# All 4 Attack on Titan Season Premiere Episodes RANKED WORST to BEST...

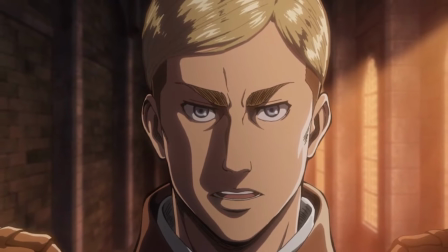248s
After 4 years of waiting, Wit Studio returns with the greatness that is Shingeki no Kyojin.
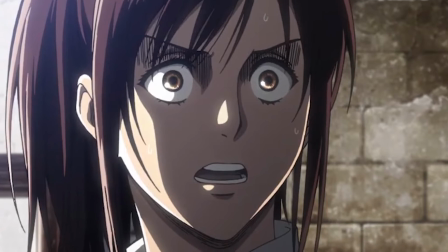253s
Hanji interrogates Pastor Nick after discovering a Titan within the walls.
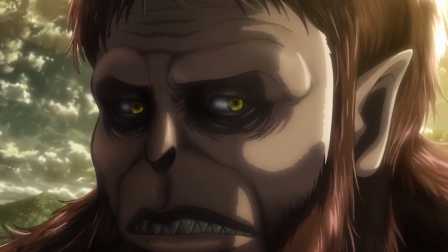257s
Titans are spotted southwards by Michi, and he goes to confront one Beast Titan.
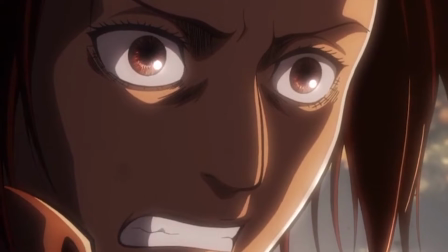262s
What I loved about this episode was the scene between Hanji and Pastor Nick. Seeing a bit of Hanji's dark side, we're so used to this girl being cute, bubbly,
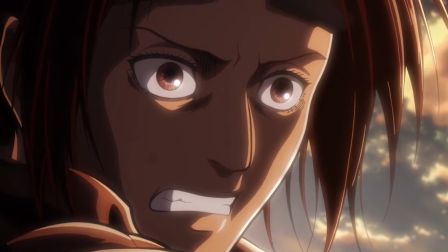271s
hyperactive, but when it comes to the lives of humanity and the people inside the walls and the threat of Titans,
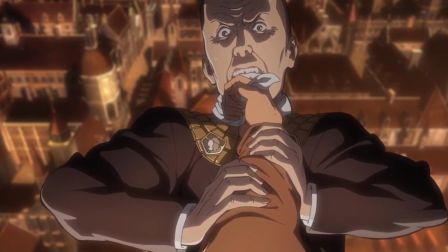276s
she just goes full on commander mode, and just her threatening Pastor Nick off the wall,
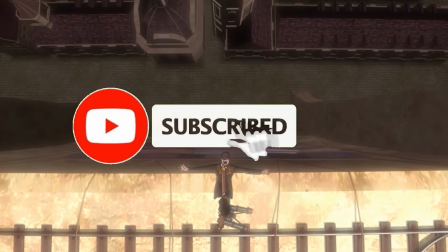282s
and just that great animation of Pastor Nick and that sort of divine swan-like pose that he did across the walls.
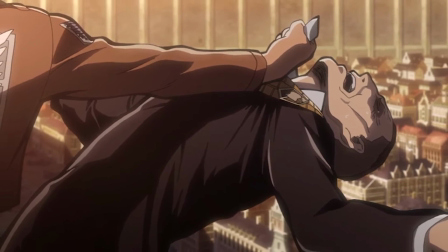289s
I also loved the animation with the Beast Titan throwing the horse towards Meek, and that disgusting end to Meek, Mitch,
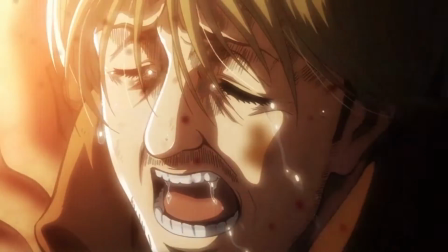298s
can't pronounce his name properly, but the dude who got devoured by all the Titans towards the end,
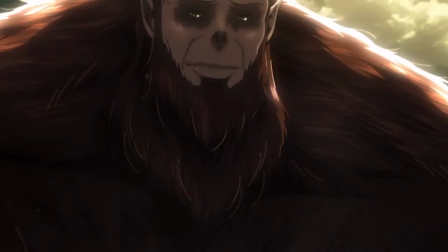303s
and even the surprise reveal that Titans can actually talk as well. Must have been a big moment for anime onlys when they found that out.
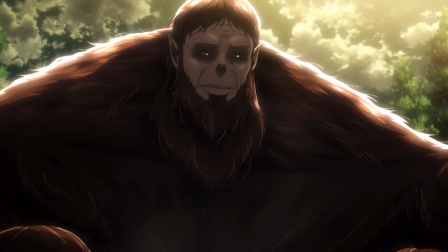310s
The Beast Titan design, the lighting, the shading, the drawing, the art is just beautiful and majestic, and the animation on him was just super fluid.
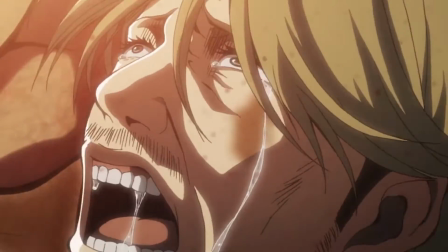319s
Michi's death was absolutely heartbreaking to watch, and it's pretty damn hard to watch because it's so gruesome.
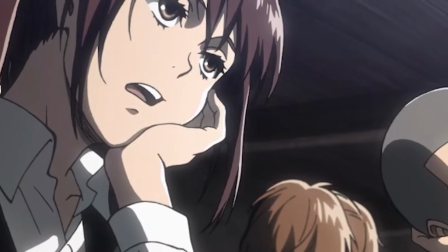326s
Witsidio do not censor anything at all.
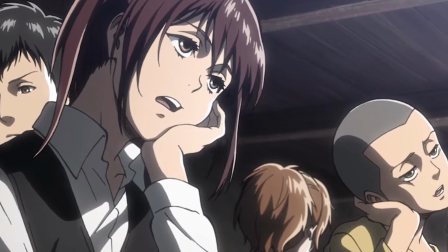328s
It kind of reminds the audience that even though we'd had some funny moments with Sasha and Connie earlier on and some heartfelt moments with Mikasa and Eren,
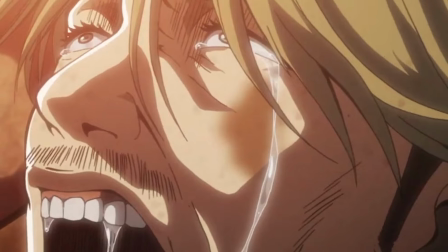337s
it just sort of brings you back to the dark reality that is Attack on Titan and how no one is safe and anyone can bite the
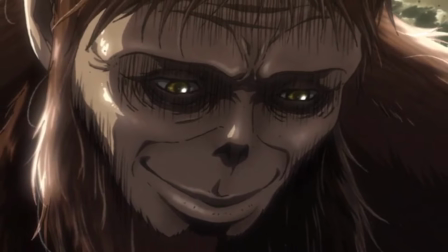344s
dust at any given time. Number 2 and number 1 were pretty damn hard to rank.
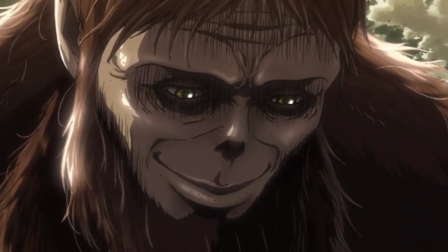348s
One of the episodes is my favorite season premiere episode, while the other one is my better made episode.
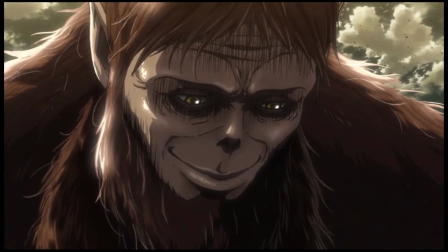355s
It was just directed and lit and drawn beautifully that I just had to put it at number 1.
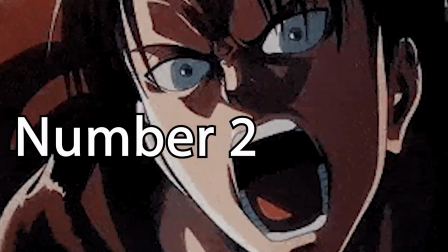361s
So number 2 is The Other Side of the Sea from season 4, episode 1 of the final season.
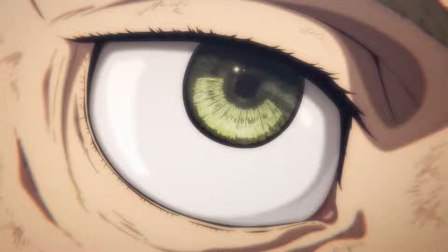367s
The very first episode to be produced by the new studio that is Studio MAPPA.
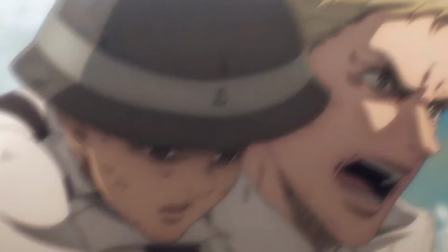372s
And what's this episode all about? Well, it's set 4 years after the events of the main season,
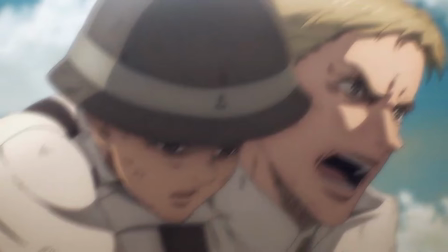377s
and Marley tries to end the 4-year conflict with the Mideast Allied forces,
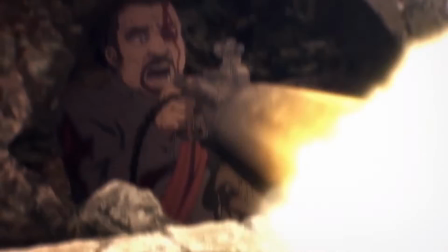383s
sparked by their defeat in Shiganshina after Reiner and Zeke were brutally defeated.
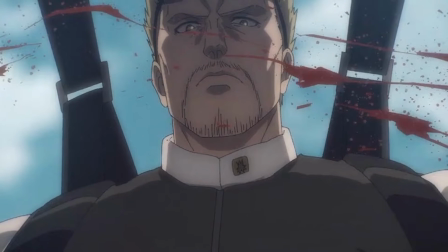389s
4 kids are introduced as potential warrior cadets to either inherit the armor, cart, or jaw titans, respectively.
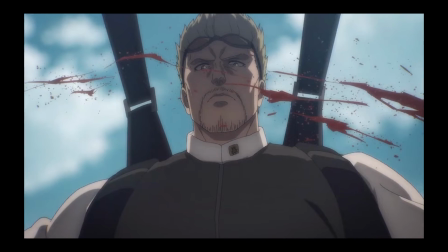397s
And it's just whole carnage when Reiner and Zeke enter the battle against the Allied forces.
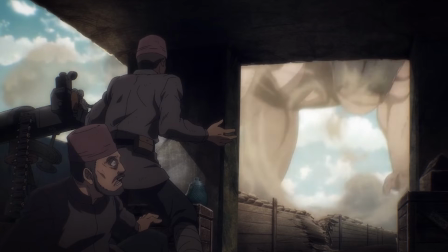403s
And what I liked about this episode was just how it just threw you into this fight without you truly knowing.
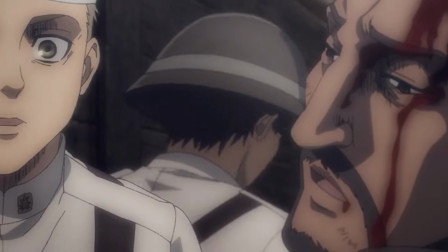410s
When I read this in the manga originally, I kind of didn't like this chapter. I didn't understand what was going on, if it was set in the past or the future.
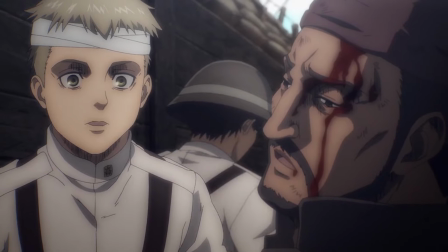417s
But watching this in anime form, I flipping loved this episode so much. I loved the whole world building.
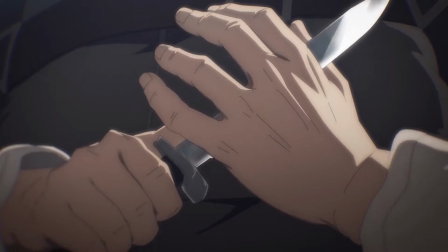423s
It kind of felt like a soft reboot of Attack on Titan, reintroducing you to the world of Attack on Titan,
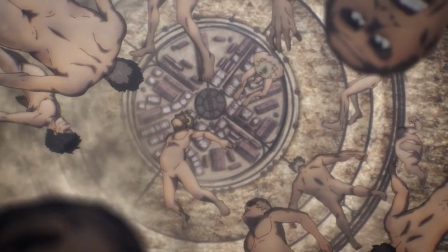429s
introducing you to who the Titans are, why they're a threat, reminding you of how terrifying they are,
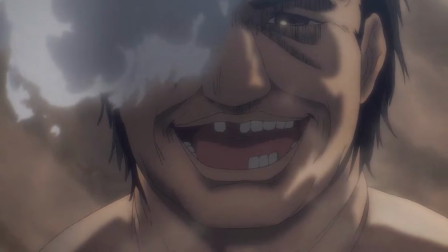435s
despite how amazing and cool they are when we see Reiner and Zeke just sort of fighting in the battlefield.
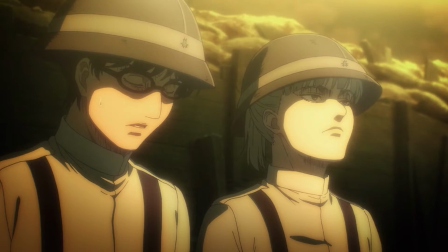441s
And just the introduction to the new characters like Gabi and Falco. I flipping loved Gabi in this episode, even though a lot of fans hated her.
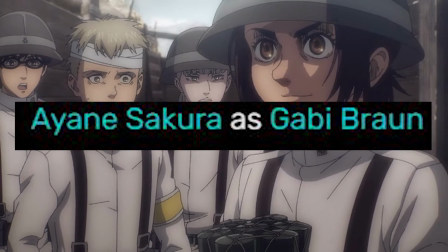449s
Ayan Sakura, who voices Gabi in Japanese, did a flipping good job in terms of acting and performance.
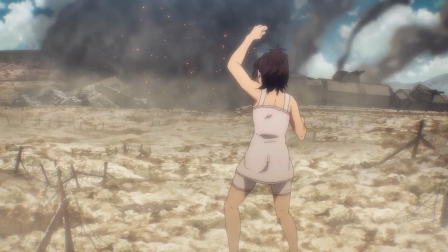456s
She had a lot of crazy moments, like her laughing as she's blowing up the Mideast Force people.
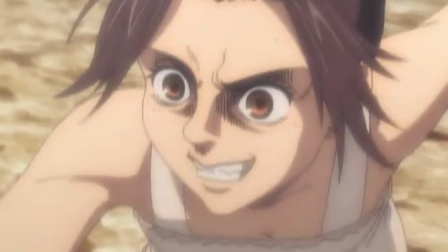462s
I mean, my gosh. And in terms of animation, I remember a lot of people being pretty worried with the new MAPPA studio taking over Attack on Titan,
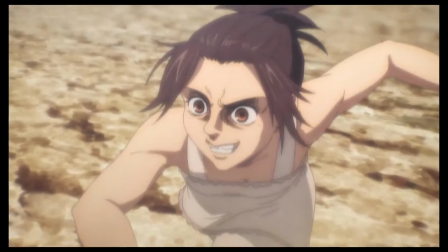470s
and even me, I was kind of concerned, but I'm not gonna lie, I flipping love this episode, and I think this is definitely one of the best episodes of season 4 so far.
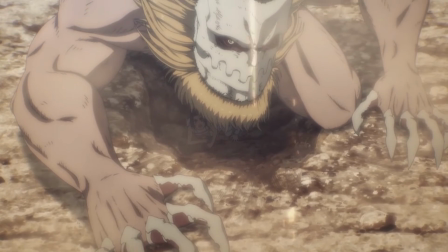479s
I love the way the designs look in this episode.